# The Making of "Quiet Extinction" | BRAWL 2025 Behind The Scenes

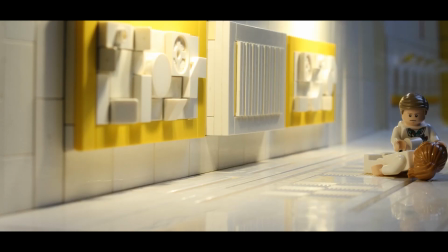4431s
It's much more difficult when they're recording lines separately rather than together in a room talking to each other.
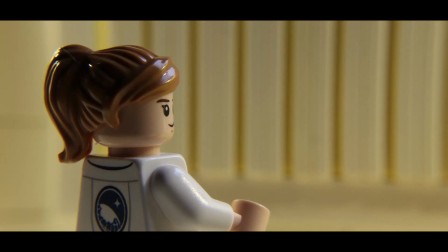4437s
So yeah, I just cut out a lot of dialogue. It's probably for the better because again, it was a lot of heavy exposition that didn't need to be there.
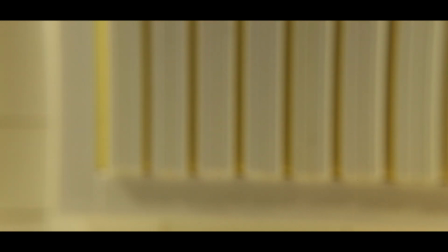4446s
Even though the whole film is just any bit of dialogue is exposition.
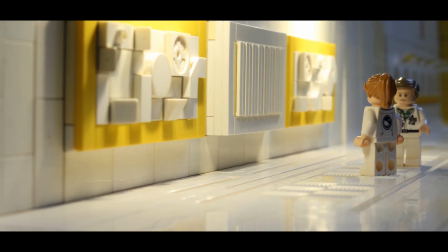4450s
There's very little dialogue I could cut out and have the point come across still.
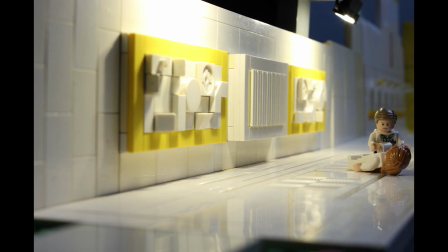4456s
I'd animated her hitting the floor on the wide shot, but because I got the pacing wrong, it just didn't look like it worked.
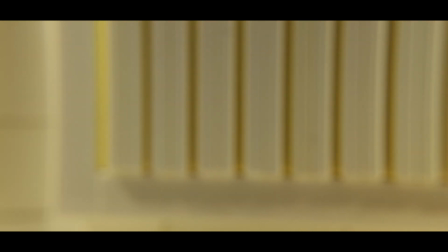4465s
So I just used this shot of her falling out of frame and the sound effect.
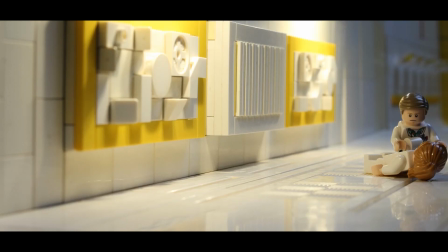4469s
I love the on the ground with his knee because Lego figures can't move very much. And so anytime you can pose it and this sort of out of socket animation, the way that I've done it here is so good because it's in a way where there's no tack visible and I'm not moving the character much.
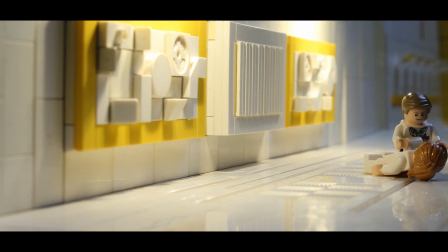4488s
So it's not a hassle to animate and it doesn't look horrendous on screen. And then we've got him checking the watch.
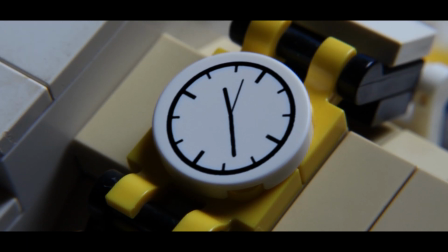4494s
This is another close-up where we're a brick built. And it turned out so well.
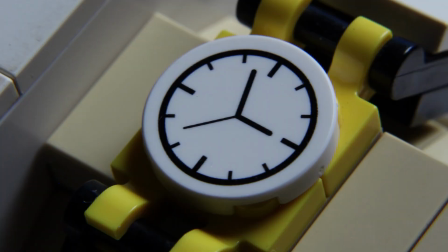4498s
I'm so happy with how this shot turned out. I have this Lego piece and I had photographed it as a reference, right?
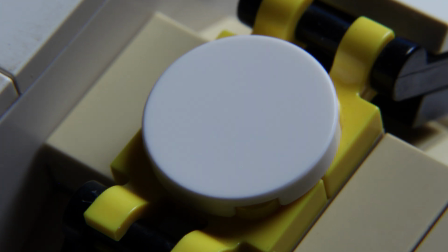4504s
Even though I completely removed it and rebuilt it and put it over the top of the clean plate.
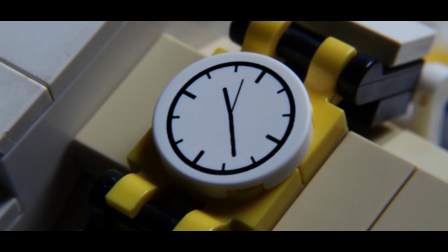4509s
But yeah, the ticking of the clock and then the checking of the pulse, all the times in it. So the time here on the clock, I rearranged the arms of the clock to match the digital clock that we saw earlier.
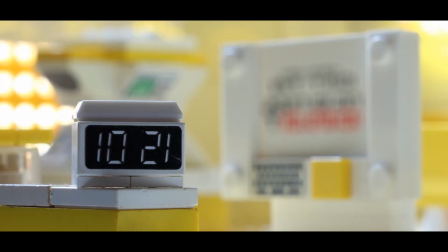4522s
I didn't change the numbers on the digital clock. If you have that Lego piece, that's the time that's on there. So I just got really lazy and just, oh, that's the time. That's the time that we're going with.
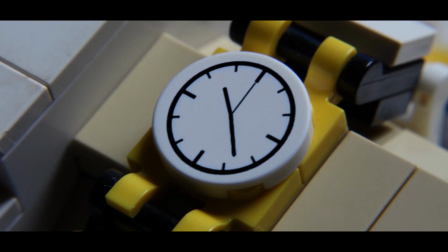4532s
1 second pass and then he checks the pulse.
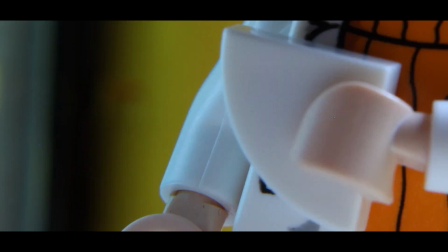4536s
This is another case where I've used the half Lego arm where I've broken off the bottom part so that
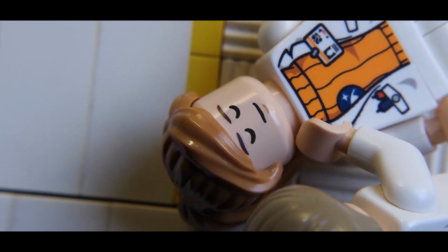4543s
I could get his fingers to be a bit closer to the neck so that it looks like he's checking for a pulse. And then there's face replacement here as well. So there isn't a Lego head, at least that I'm aware of, that has this facial expression.
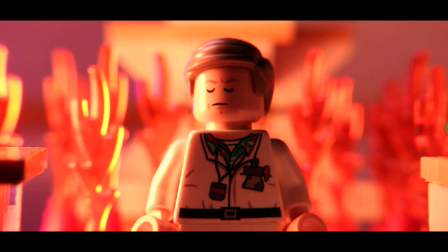4556s
Oh, actually, that's a lie. I'll forget everything that I just said then. This is another thing where like it's such a simple visual effect, right?
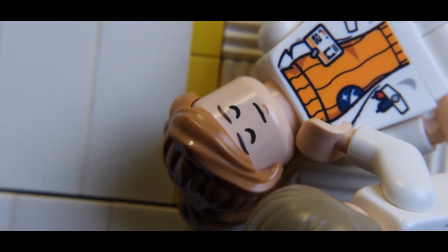4565s
But without it, it just wouldn't be the same. It'd just be her like with her eyes open grinning when she's supposed to be dead. So it's an essential visual effect that it wouldn't be the same without it. Then we have the judge.
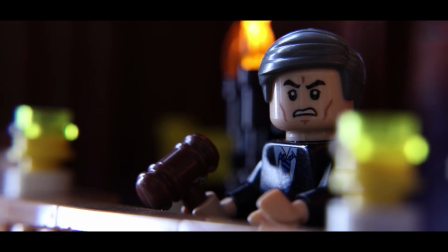4579s
Thanks to Jay Silver again for being a part of the project. He voices a lot of characters in a lot of projects, and I love noticing it. It's like a little Easter egg. So that I'm glad that my film has that as well. Then walking out with the bed, this was so difficult to animate.
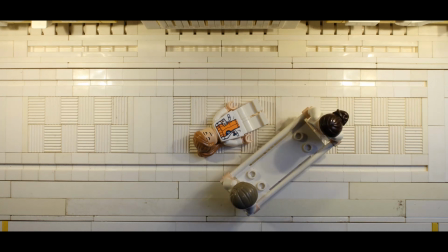4597s
So if you ever click a Lego hand into a Lego pole, there's no in between. It's impossible. It's either clicked in all the way or it's sitting on top of it. So this in-between frame from them holding onto the stretcher bed and then here, that's a visual effect.
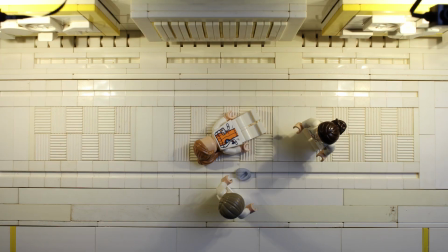4615s
This frame, I had to grab a plate without the bed and then I'd masked their hands over the top so that I could get that transition frame.
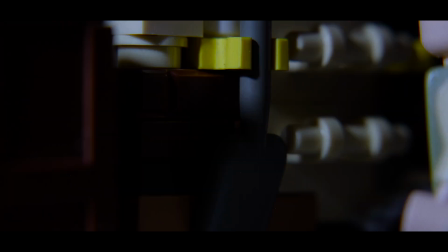4623s
I almost had to do the same thing with the shovel at the start of the film because there's no
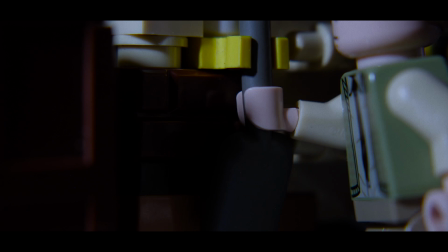4628s
in-between the shovel being clicked into the clip or it just being fully out.
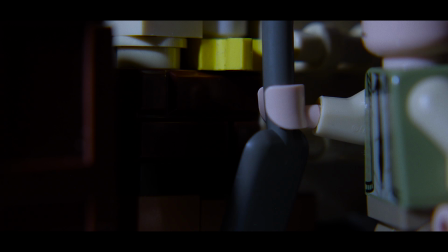4633s
So it's annoying. That's for sure. And then here's another top-down shot as well.
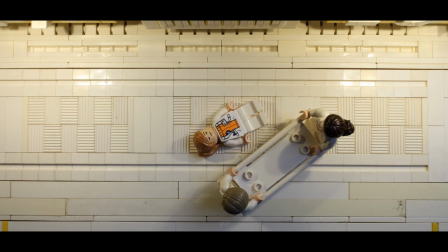4639s
Again, the floor, I just love the floor so much. It turned out so well.
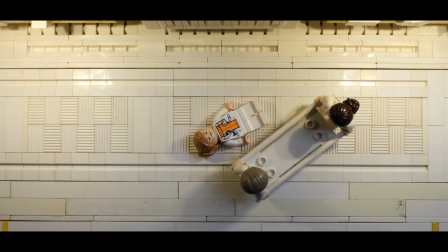4643s
Lots of interesting techniques as well from stuff that I've seen online
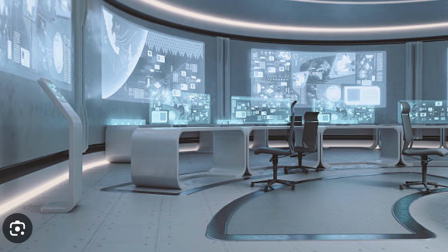4648s
and just reference images that I was going off of real sci-fi places and then translating that look into Lego.
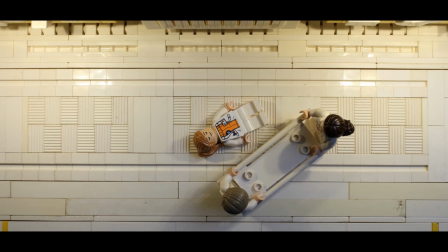4656s
It just looks so cool. So again, the top-down shot just works really well for you to just be able to have a look at it.
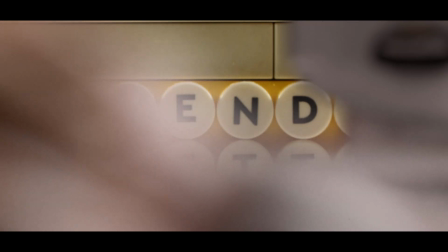4662s
And then we've got the text, right? The Dr. Wendy Bennett for her office.
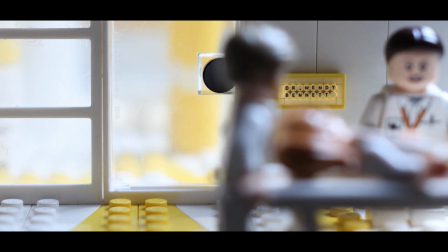4668s
Again, this is something that we don't see anywhere else in the film.
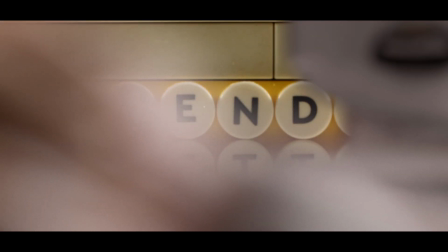4671s
I feel like it would have made more sense if we see sort of like the doorway to like her research lab.
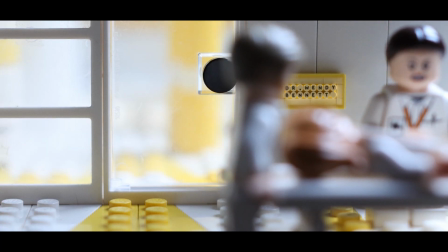4678s
But yeah, having it here works all right.